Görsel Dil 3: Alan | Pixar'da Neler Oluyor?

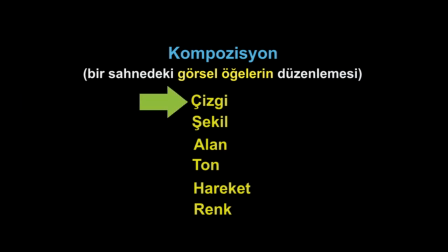(0:02)
Önceki iki videoda çizgi ve şeklin hikaye anlatımını desteklemede nasıl kullanıldıklarından bahsettik. Görsel dil kullanarak yarattığımız bir diğer kavram da alan yani mekan duygusu.
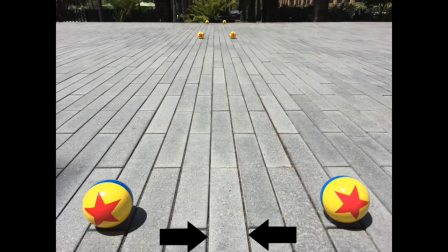(0:14)
Bu fotoğrafta zemini oluşturan paralel çizgilerin bizden uzaklaştıkça birbirlerine yaklaştığını görebiliyorsunuz.
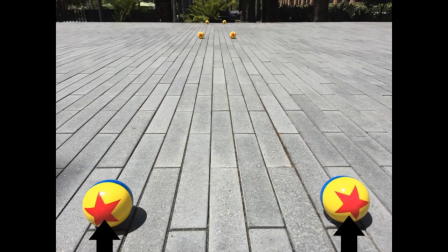(0:20)
Ayrıca yakındaki toplar kadrajın alt kenarında yer alıyor ve aralarında baya bir mesafe varmış gibi görünüyor. Uzaktakiler ise birbirlerine daha yakınmış ve tabii daha küçükmüş gibi duruyor. Storyboardlarımızda derinlik yanılsamasını yaratmak için bu özellikleri taklit ediyoruz buna. Doğrusal perspektif deniyor.
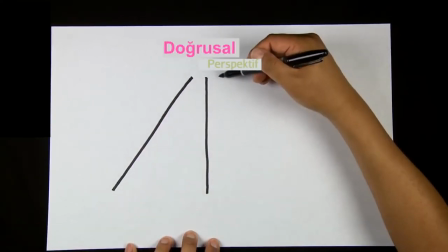(0:38)
Düşeğe çizgileri doğru şekilde konumlandırarak alan veya derinlik yanılsamasını yaratabiliyorsunuz.
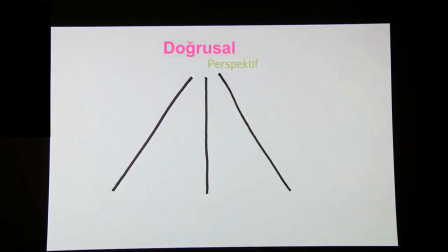(0:43)
Aynen uzaklaştıkça kaybolan bir yol gibi.
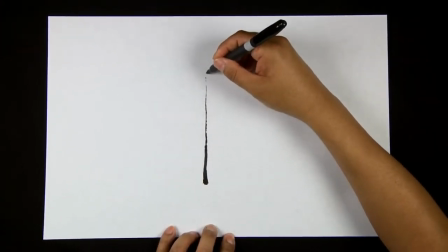(0:46)
Çerçevenin alt kenarında kalın başlayıp üst kenarına doğru incelen çizgiler kullanarak çizgilerin sanki bizden uzaklaşıyormuş gibi görünmelerini sağlıyoruz.
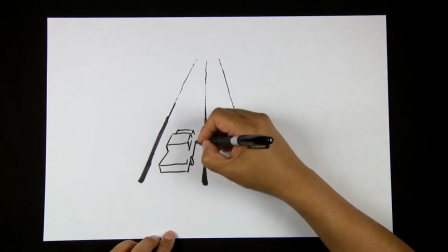(0:54)
Çerçeve içindeki öğelerin konumlarını kullanarak yanılsamaları daha da güçlü kılıyoruz. Örneğin daha uzaktaymış gibi görünmesini istediğimiz öğeleri daha yukarıda çiziyoruz.
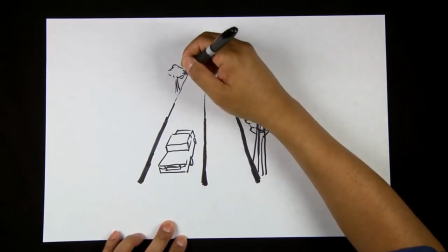(1:03)
Derinlik konusunda bir ipucu olarak konumun boyut farklılıklarıyla birlikte kullanılması etkiyi daha da arttırıyor. Yani daha uzaktaki cisimleri daha küçük çiziyoruz. Storyboardlarımızda ve konsept sanatı resimlerimizde mekan yanılsamasını nasıl yaratıyoruz? Gelin bir bakalım. Bu resmi çok seviyorum. Bu Storyboard serisinin tamamını çok seviyorum zaten.
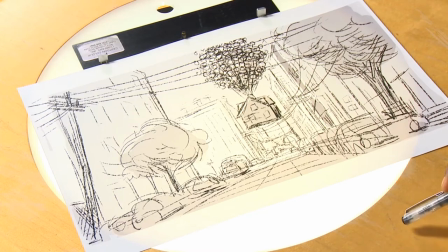(1:20)
Bu evin havalandığı sahne. Sanatçı iki boyutlu düzlemde derinlik hissini arka planda bir kaçış yani kaybolma noktası kullanarak yaratmış. Tek kaçış noktalı perspektif derinliği tek bir nokta üzerinden oluşturur. Diyelim ki bu noktaya bakıyoruz.
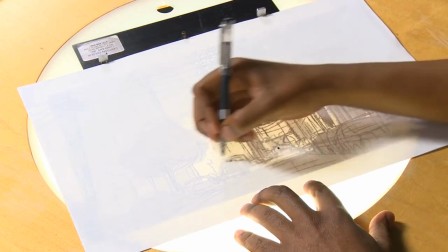(1:35)
Bu bizim kaçış noktamız. Buradan bu şekilde geçen bir de ufuk çizgimiz olsun.
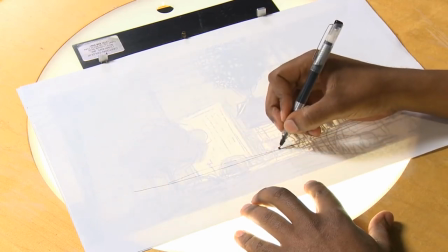(1:41)
Tüm çizgiler işte bu tek noktada birleşiyor. Bakın bu çizgi bu noktaya doğru uzanıyor.
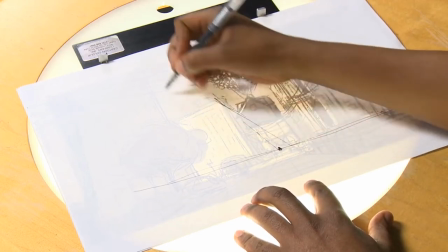(1:47)
Bu çizgi de bu noktaya doğru geliyor. Bu çizgiler de kaçış noktasından geçiyor.
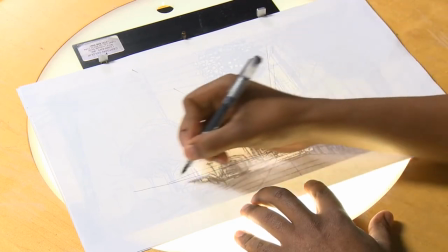(1:52)
Bu çizgi de öyle. Tüm çizgiler kaçış noktasına yönelmiş halde. Bu, uzaktaki biçimlerin nasıl görüneceğini kestirmenin kolay bir yolu.
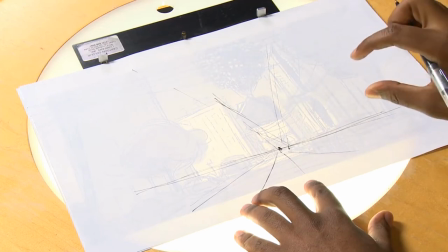(2:00)
Mesela burada bir araba olsun. Başta işe genellikle böyle kutular çizerek başlarız.
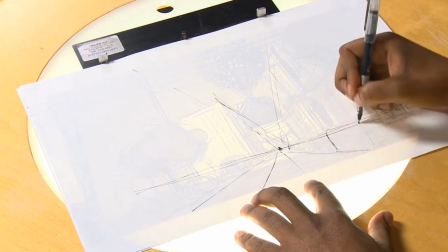(2:06)
Bu sayede şekilleri gözümüzde canlandırmamız çok daha kolay olur.
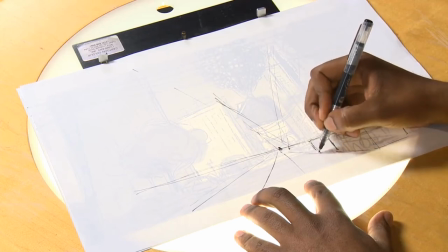(2:11)
Burada bir kutu var, burada da bir kutu var ve gördüğünüz gibi kutular gittikçe küçülüyor.
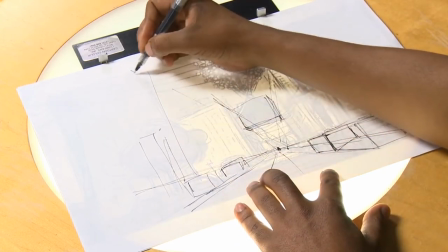(2:18)
Önce böyle çok basit geometrik şekiller çiziyoruz. Buradaki bu kocaman binalar bile en başta basit geometrik şekillerden oluşuyor. Bu görsel inanılmaz aileye ait çok güzel bir konsept sanat resmi.
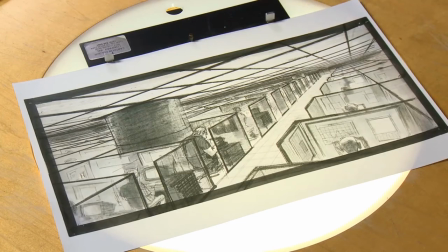(2:31)
Resimde artık bir süper kahraman olmayan ve bir plazada sigortacı olarak çalışan Bob'u görüyoruz. Bu resmin çok sevdiğim bir özelliği herkesin kübük bir bölme içinde olması. Ve Bob'un bölmesinin içinden dev bir sütun geçmesi. Ki Bob aslında bir süper kahraman olması gereken harika bir adam.
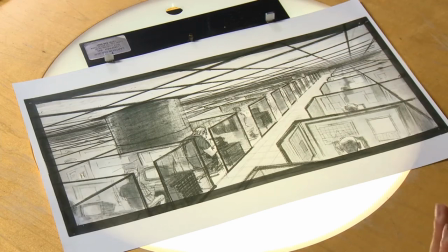(2:51)
Yani buradaki mekanda duygusal bir bileşen de söz konusu. Bob asıl yapması gereken şeyi yapmıyor.
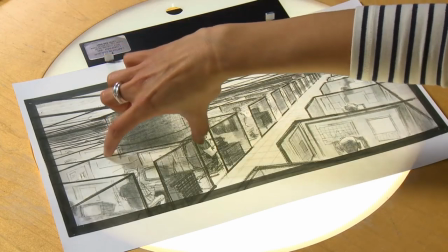(2:58)
Yapmak istediği şeyi yapmak konusunda özgür değil. Bu dev adamın daracık bir yerde sıkışmış olduğu duygusunu veriyor.
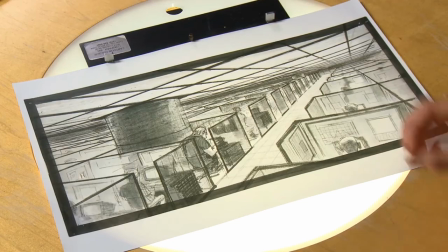(3:08)
Bu gördüğümüz mekanda neredeyse hapsolmuş olduğu hissini yaratıyor. Arabalar 3'e ait bu paneldeki kompozisyon öğeleri mekan duygusunu yaratmamızda bize çok yardımcı oldu.
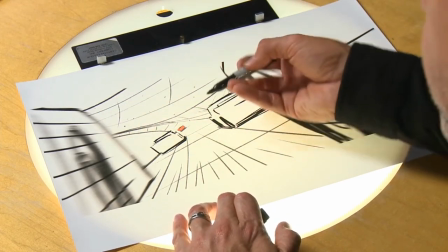(3:18)
Mesela uzakta oluşan bu viraj. Sanatçının kafasında bu yatay çizgilerin eşit aralıklı olduğunu bildiğimiz için bu çizgiler viraj üzerinde çok iyi bir hareket duygusu yaratıyor.
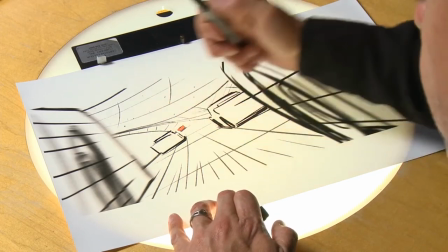(3:26)
Ayrıca mekan duygusunu da iyi veriyor. Çünkü çizgiler arasındaki mesafeler burada altlarda büyük başlayıp viraj üzerinde ilerledikçe küçülüyor.
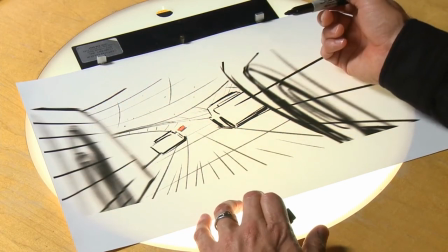(3:34)
Sonra yine yönlendirici öğeler. Mesela burada durağın kutular var. Bunlar daha dinamik bir şekle sahip olan McQueen'den daha yavaş görünüyorlar.
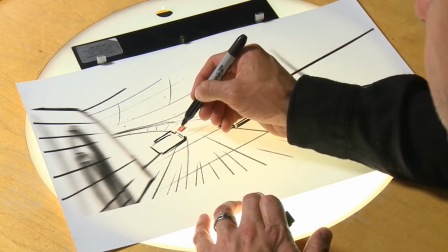(3:41)
Ayrıca resimdeki tüm öğeler McQueen'i işaret ediyor ve gözlerimizi oraya yöneltiyor. Bu sayede nereye bakacağımızı hemen anlıyoruz.
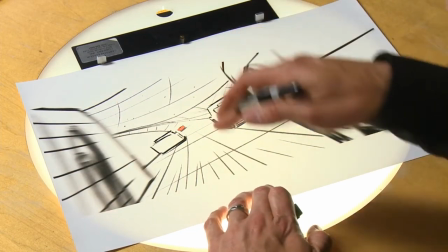(3:47)
Kompozisyon gözümüzü McQueen'e çekiyor. Adeta zorla McQueen'e baktırıyor. Bakın, çizgilerde bakışımızı o tarafa yönlendiriyor. Görüyor musunuz? Alandaki tüm görsel ipuçlarını ortadan kaldırarak sonucu deneyimlemek eğlenceli.
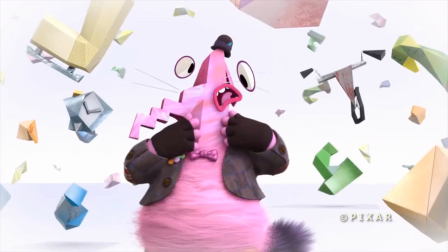(4:00)
Mesela Soyut Düşünce dizisinde perspektifle oynayarak seyircinin gözünü bir şekilde yanıltma fırsatı bulduk.
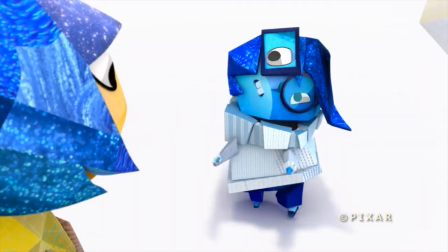(4:05)
Bu açıdan epey eğlenceli bir diziydi.